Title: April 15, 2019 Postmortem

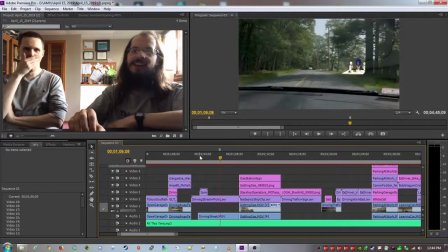1462s
i think if i've got that right and like as we approach them they have to zoom in and then we have to they have to go off to the side
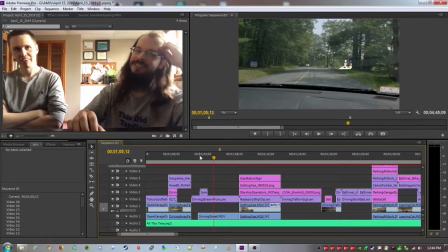1469s
yeah it's it's not perfect but i like that i did one of these shots yeah that works i think that works pretty well
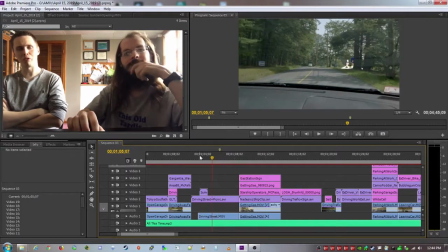1477s
pretty okay there compared to like the bike which fortunately is fast enough where it's not as noticeable and there's there is a
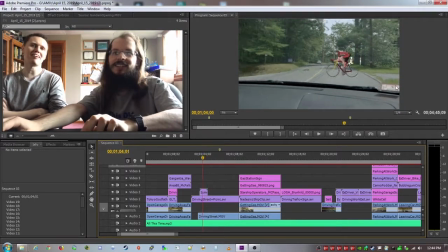1485s
road off here so it's like coming off yeah it's funny just like like it's tough because you're getting close to him so he should be getting bigger as he goes across. But he's going across so fast. Summer of something.
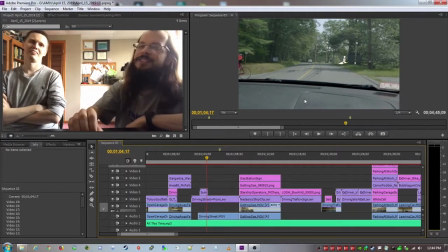1499s
An anime. I believe OVA. Just about a bike race. I'd highly recommend it.
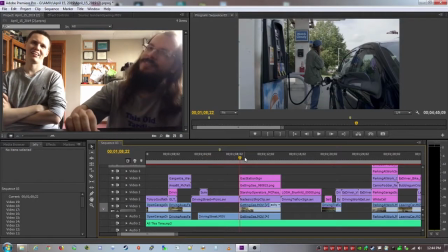1505s
So we've got that shot. We're at the gas station filling up. I think I actually needed gas this day.
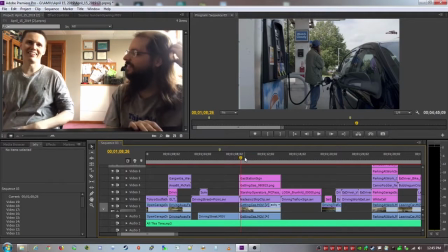1511s
I don't think this was in the shot list. Oh you just want to get it.
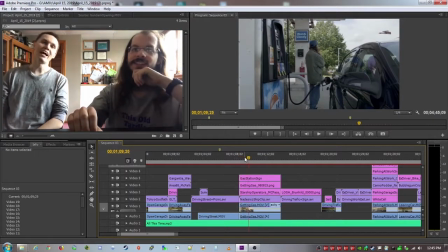1514s
Yeah. which i actually think works really well yeah i think so uh and you can notice i've i've altered
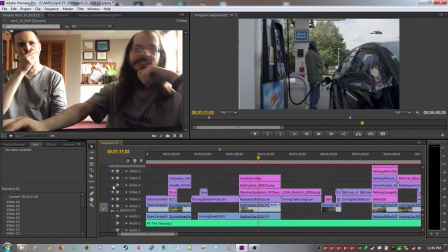1522s
the sign behind which wasn't my original intent that's not it is this it that was it
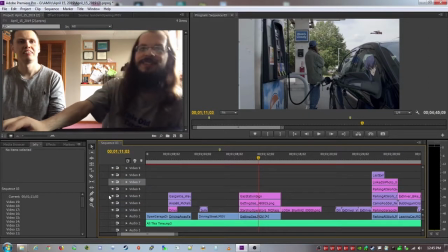1532s
i think it's supposed to be like self-serve or something like that yeah just self i like the idea of hiding little
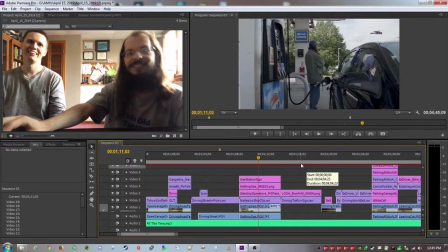1541s
easter eggs yeah including an easter egg to tell you to look out for easter eggs yeah which i guess is pretty meta pretty meta and then we have the nadesco in the background yeah i like i like all the ships and cars on these on these travel scenes you're able to fit in
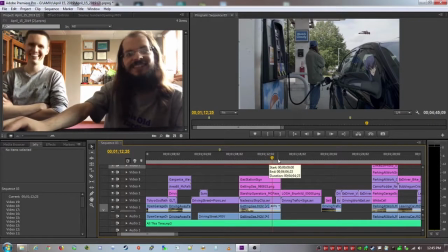1555s
i love my successors nadesco so we're at the gas station uh i
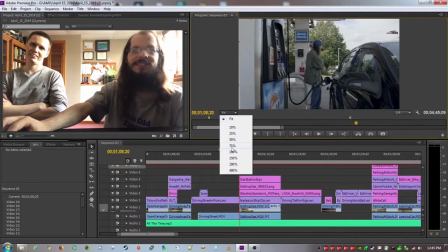1561s
don't know if you can actually see but i have toast in my mouth yeah it's a tough see
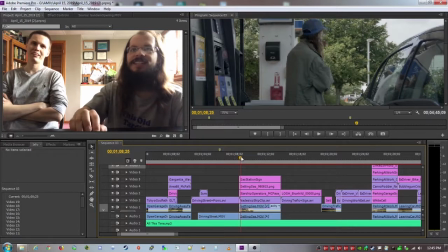1567s
it just blends in well with the trees yeah so quick too and then i turn which
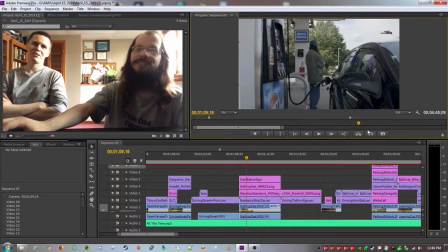1572s
i think was pretty funny the day we were filming but got old when i was editing yeah i sort of cut it out and then we've got
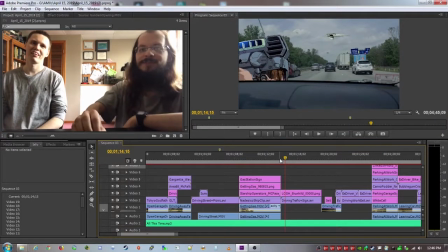1581s
this shot you filmed from shotgun position yeah which was tough to do and keep the camera stable i think i was
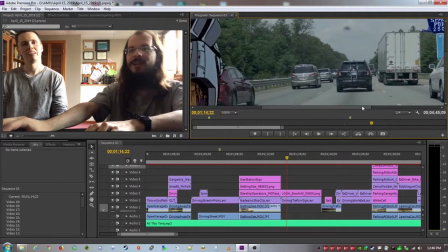1591s
able to be mostly successful like if you see the sign in the background on
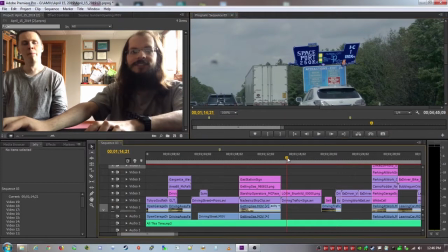1597s
here yeah it's let's see what we got it's pretty stable
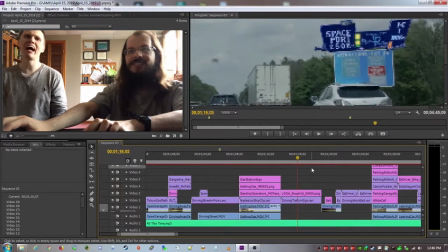1601s
even though we're bouncing around yeah you know that took a lot of work but yeah that
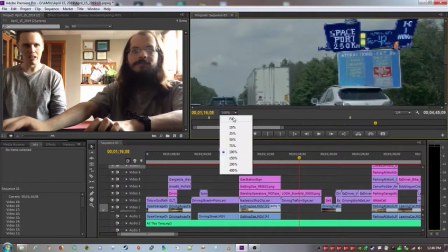1607s
you know the tracking sort of helps you out a lot too in these programs so
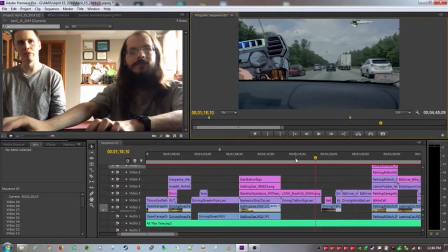1612s
another advantage to using the adobe software there's this weird i think we already missed it you know is this like bump up which i didn't quite yeah we bump is what it is it's tough it was gonna be a tough thing regardless we just didn't have a hood mount so it
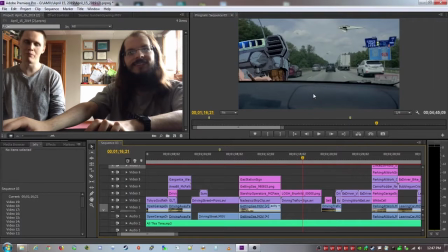1631s
wasn't really a good way for us to get it stable i think some of these things
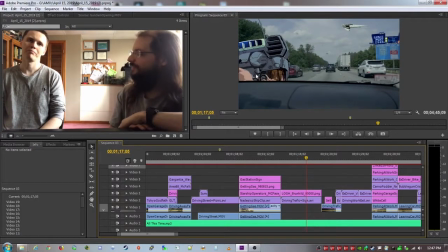1636s
you only really notice after you spend your first hundred
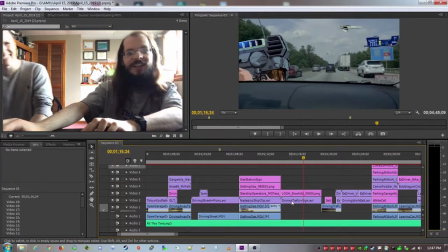1640s
hours i think in a shot that's lasts like how long does this shot
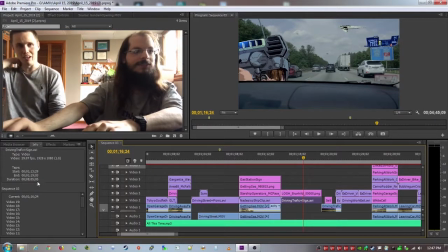1645s
last you know like two seconds yeah you could certainly get away with a lot you know you definitely figured out all the tricks you know like shrinking things making things quick having them come in and out so you found a way around a lot of your problems you can also see the two
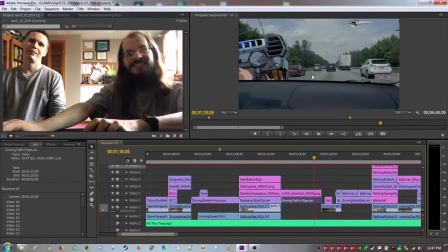1660s
little divots in my uh windshield sort of bother me yeah they're not
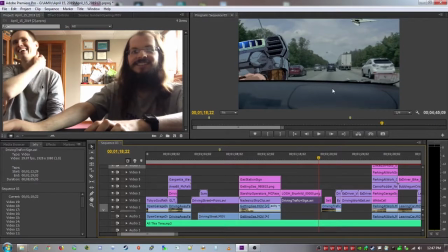1665s
like in the class part of the clouds oh yeah look at that here
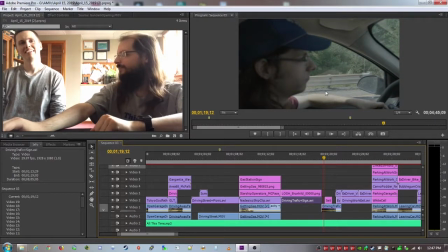1671s
i believe you suggested this picture this shot yeah um which
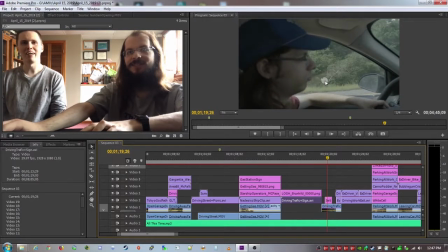1676s
i really like because we can get the like weird mushroom thing i laughed so hard when i saw it in the first one through and then some more eye shields yeah which i think works really good because we're at highway speeds but yeah that shot yeah i think that's a good gag
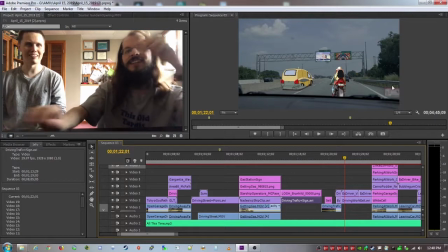1694s
back to driving i and you'd like to you like to put stuff in those signs yeah i didn't want to go too crazy like i know in the last shot
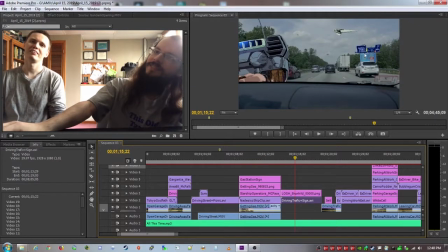1702s
uh i've gone back too far the last shot like i left this uh as it was yeah but i added that on top
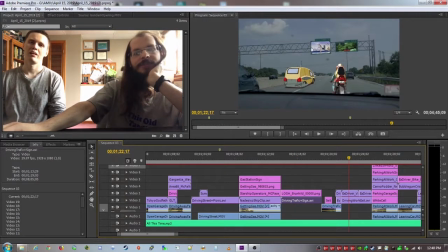1710s
but this shot i wanted to put some anime up in there
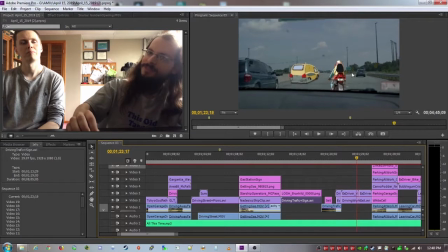1715s
which is a good example of after effects um actually working perfectly for me like i didn't I just use the camera tracking.
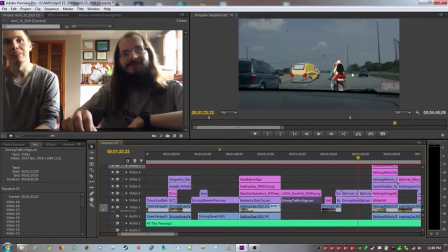1723s
Yeah, that tracking can really do some damage. So every now and then it helps you out.
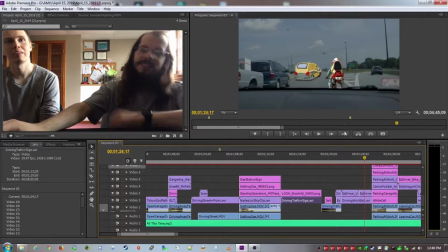1730s
That's good. And also these vehicles there I think are pretty cool.
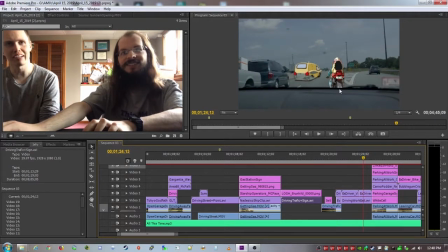1736s
The motorcycle looks really good. The car looks like it's giving you some trouble. Yeah, the car is giving me trouble.
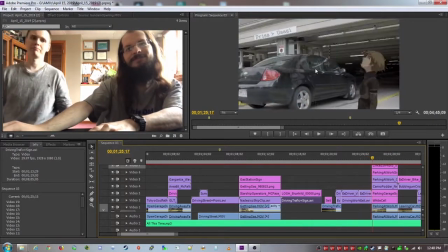1741s
The motorcycle you got really good. Yeah. I spent a lot of time. If I can click in.
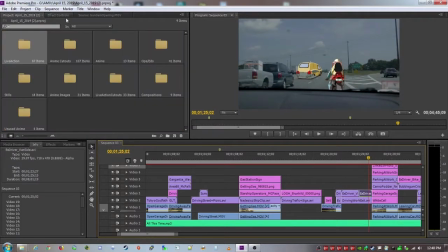1747s
I think I did this all in. you know you really should have gotten more more key frames in there but
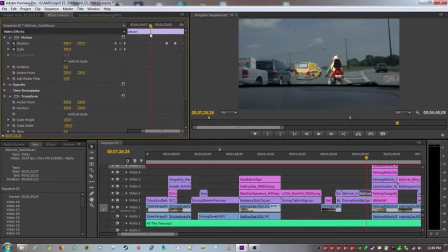1760s
it is what it is it can be tough when you just have to you're just toiling away at this you kind of look for shortcuts and ways to get it just over with yeah i understand that mentality
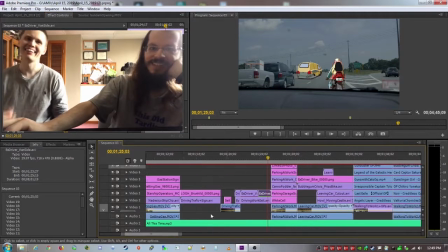1770s
but hopefully people are looking at the bike yeah all right so in the parking garage my actual parking garage yeah
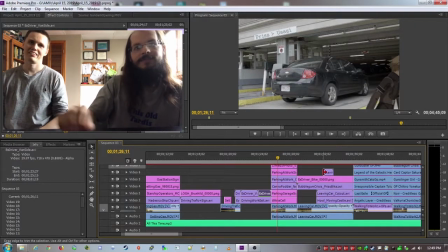1777s
in lowell massachusetts um you can see i've also updated this sign
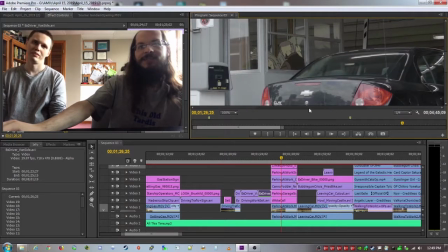1787s
one of the shots i'm most proud of is the man reading newspaper
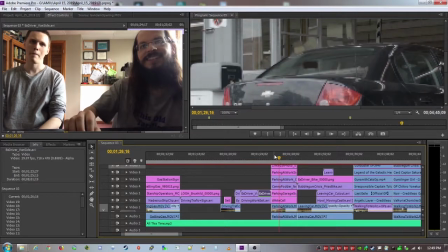1792s
behind the car that's a pretty good hidden gag yeah which he sort of really blends in with
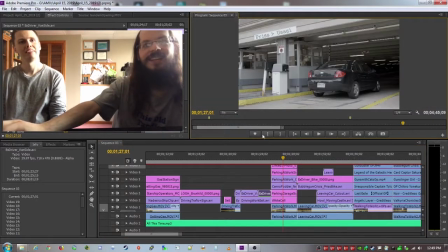1798s
the the gray on the garage that is tough i think i think you will notice him though i think having him move helps because it draws your eye there.
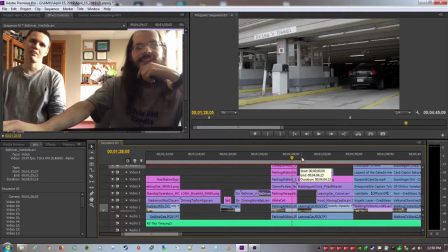1810s
I do like that quite a bit. You know what? We're getting out of the car.
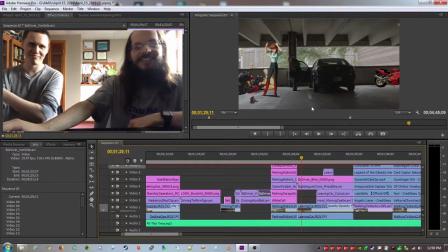1815s
This is Pris, by the way. Who's better than Usagi? Yeah. Okay. As far as magical girls go, Pris. Definitely. This is one of the first shots I did. And I specifically remember listening to the Steelers play the Jacksonville Jaguars.
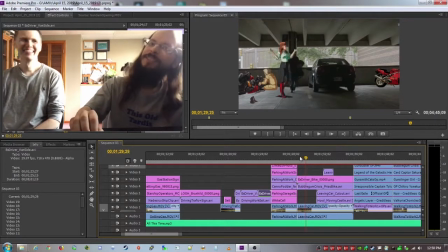1832s
Cutting this shot out. and it really turned out well. Was that that playoff game?
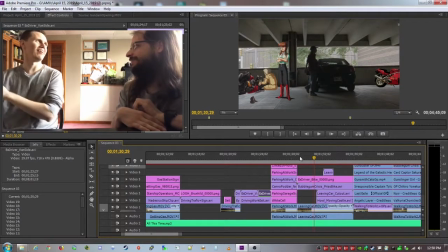1838s
No. Okay. It was during the season. Oh, because that was last year's playoff game, not the most recent one.
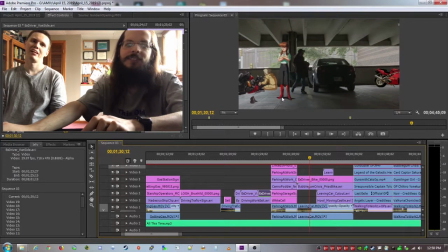1846s
And I really like how you can see I've got, I also cut out her shadow.
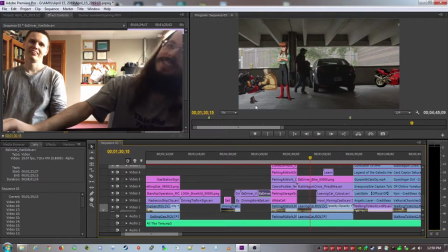1852s
Oh yeah, yeah. Which I think really is awesome. And I, yeah, I think it definitely helps sell her there.
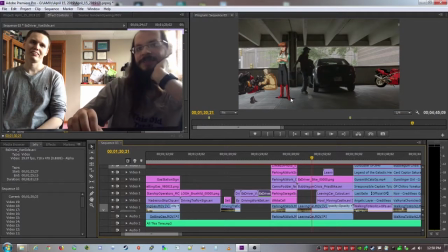1857s
it also makes my job easier because shoes sort of mix in with the shadow it's just easier to cut the whole thing yeah and i added this little bit they're in like a garage i added this little bit there okay in retrospect maybe i shouldn't have had it yeah yeah i don't know
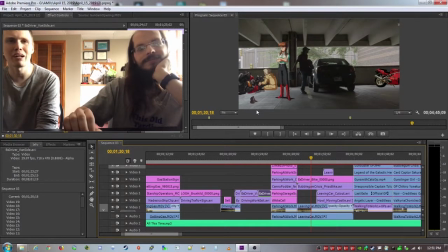1874s
because because your your foreground's so barren i don't think it hurts it just feels so like if you had a few things lying on the ground around it that might have helped better sell it
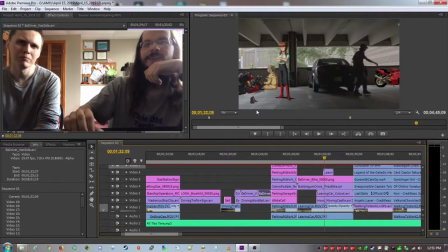1885s
what else do we have here we have the walking castle behind us which
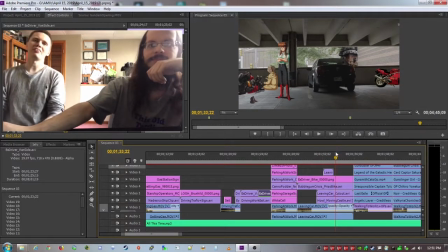1890s
i like yeah i i think it's a good a good background thing to do keeps the shot interesting it is a little weird how i've kept this
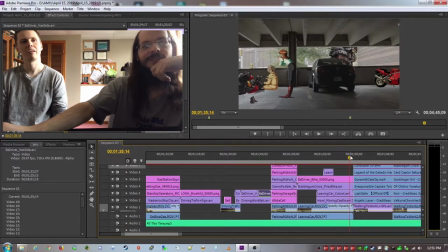1900s
shot for a second after i've left but you won't let the animations play out i'm guessing yeah it's fine because it's you know it's about anime and you
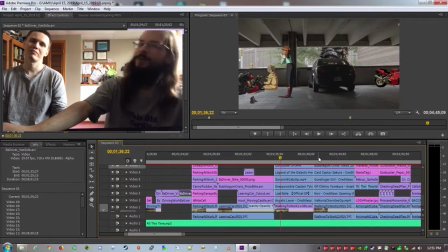1910s
now see my my old computer really struggle on these scenes uh
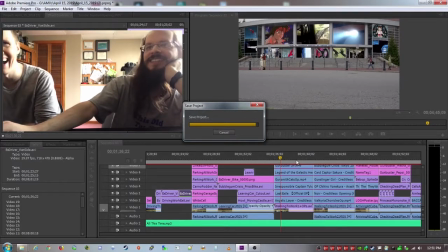1915s
there was a belief i had there was a belief i had where yeah
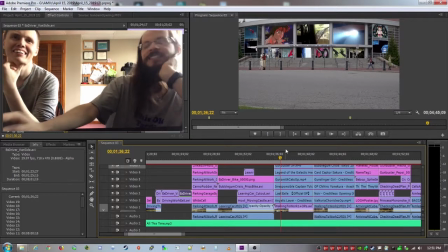1921s
um right so this is an exhibition entry now not accepted into the
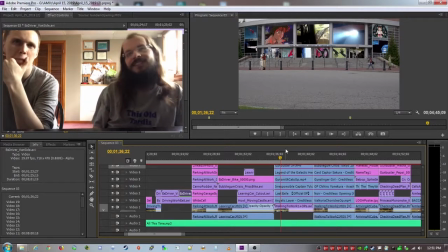1927s
contest i was operating under the belief that maybe if i could just cram enough anime in there like
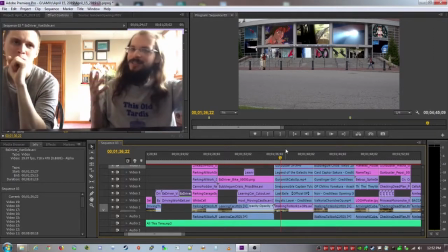1933s
i know uh i showed you the I don't know if I've showed you the big spreadsheet where I've calculated all the anime clips.
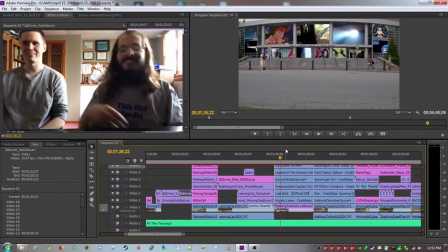1939s
You did, yeah, yeah, yeah. You're very proud of the spreadsheet. Listen, I was on your side here.